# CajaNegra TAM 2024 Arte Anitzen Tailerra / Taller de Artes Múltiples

O queremos unas lanzadoras de pelotas. Y entonces yo el día de lanzadoras de... Y hablando con el señor por WhatsApp, por videollamada y explicándote cómo funcionan las lanzadoras de pelotas. Te las ha dejado allí y te las ha dejado allí. Y tú, vale, bueno, pues explícame cómo funciona esto. O queremos una piscina de bolas. Mientras estamos haciendo Halloween, queremos una piscina de bolas. pues vale, pues estamos haciendo Halloween que nos está llevando mucho trabajo para la pista bueno, entonces tienes que conseguir muchas cosas, desarrollas mucho tu ingenio porque hay veces que incluso no puedes conseguírselo, es imposible literalmente imposible que para esta tarde te consiga yo esto, pero tienes que proponer algo no hay muchas veces, o sea, no puedes decir muchos nos puede haber un... el no es te doy una alternativa, claro, para facilitar también el camino a ti, claro no gusta mucho los nos, quizá un no, no puedo pero ya un segundo no, no, es un bueno, no te puedo conseguir esto, pero no te puedo conseguir esto otro tienes que ir haciendo un poco eso para tú también facilitarte el asunto y bueno, de ese espacio pasamos a este que también, como os he dicho, es todo por los pasillos de allí creamos todo este mundo
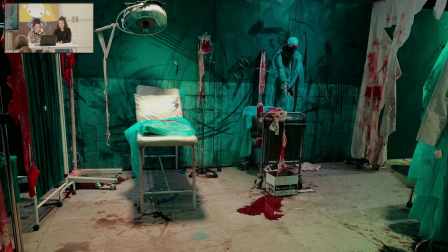3127s
y todas estas paredes son creadas por los chicos y luego pues también había actores entonces, bueno, había interactuación de los actores con la persona que pasara por estos pasillos como ha dicho Esther, era un recorrido y no se podían ver las cámaras porque vamos,
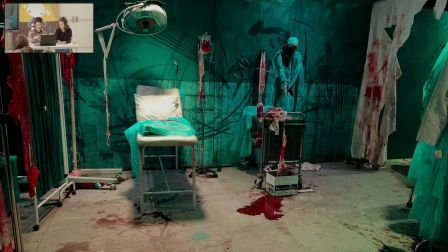3144s
no... todos los elementos que veis por aquí eran para cubrir cámaras todo el rato el biombo este, el tejido este todo son como cosas voluminosas que puedan tapar cámaras claro, y todo esto teniendo en cuenta de que se estaba grabando programa en directo de que la casa,
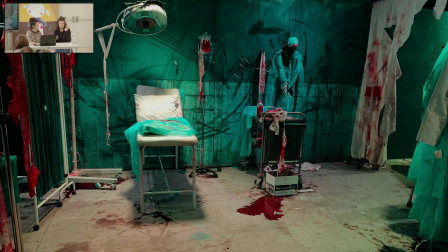3160s
las paredes no es que sean muy grandes, entonces los que estaban dentro de la casa iban escuchando gritar, no sé qué claro, y tú transportando las cosas y si se seguían grabando cosas entonces a lo mejor esto no se monta hasta el día de antes
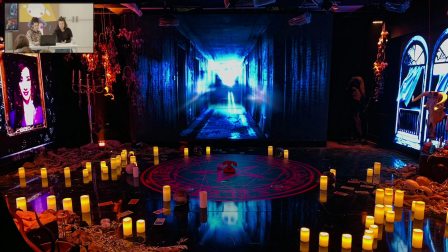3175s
de hacer la grabación en el caso de este este seguro, este no se montó hasta el día de antes esta sala era una sala polivalente que normalmente la gente la utilizaba para darle noticias imagínate si habíamos tenido programa el día antes, esta sala no se podía montar porque había que darle la noticia de turno entonces Entonces,
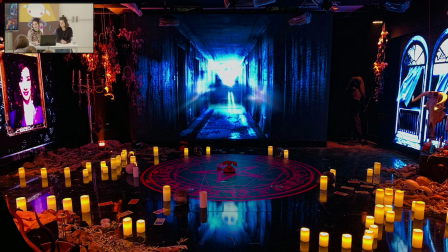3193s
la mañana en la que se grababa eso, nosotras corriendo como lo que vas a montar la esotérica. Con un montón de mozos, porque te lo tienes que organizar. O sea, tú como director de arte tienes que organizar para que salgas.
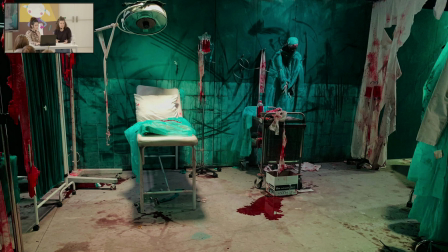3203s
Y si ves que tú con tu equipo no llegas, tienes que pedir más. Pues necesito más. Pero los mozos tienes que guiarlos porque saben un poquito menos que la gente que está allí en tu día a día. Bueno, la dirección de arte es muy interesante, pero tienes que organizarte.
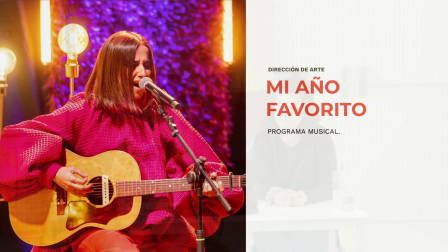3222s
Luego el siguiente proyecto que queremos enseñaros es mi año favorito,
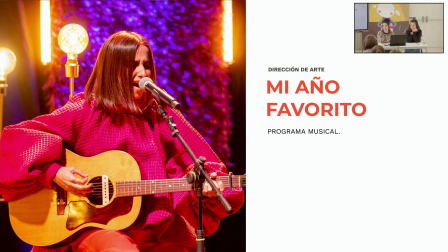3226s
este era un programa en el que se escogía un año en concreto y se hablaba de los sucesos que habían pasado en ese año y también se cogía una canción y se hacía una puesta en escena de esa canción de ese año.
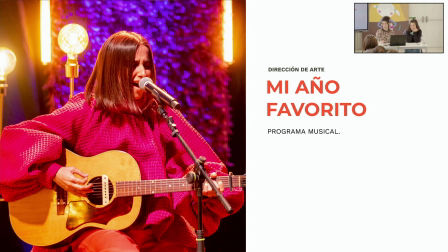3245s
Por lo tanto, nosotros teníamos como un espacio específico dentro del plató en el que cada año íbamos variando la puesta en escena de ese espacio.
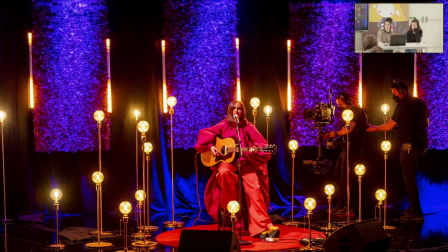3258s
Ya no solo eso, que aparte que era chiquitín el espacio que teníamos, que creo que medía 5 por 3, teníamos que tener en cuenta que aunque sea una puesta en escena y sea un concierto, casi para el público que estaba allí, nosotros teníamos unas cámaras que hacían planos cortos,
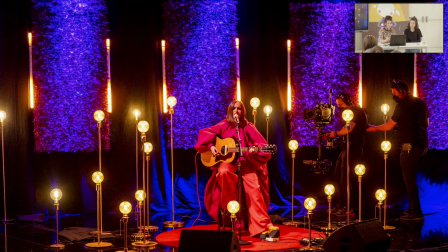3274s
por lo tanto teníamos que dejar cierta distancia para que pasara la steady, que es este tipo de cámara que veis aquí, que tiene un señor que está mirando su monitor de cámara mientras tiene un ayudante que le va guiando para que no tropiece.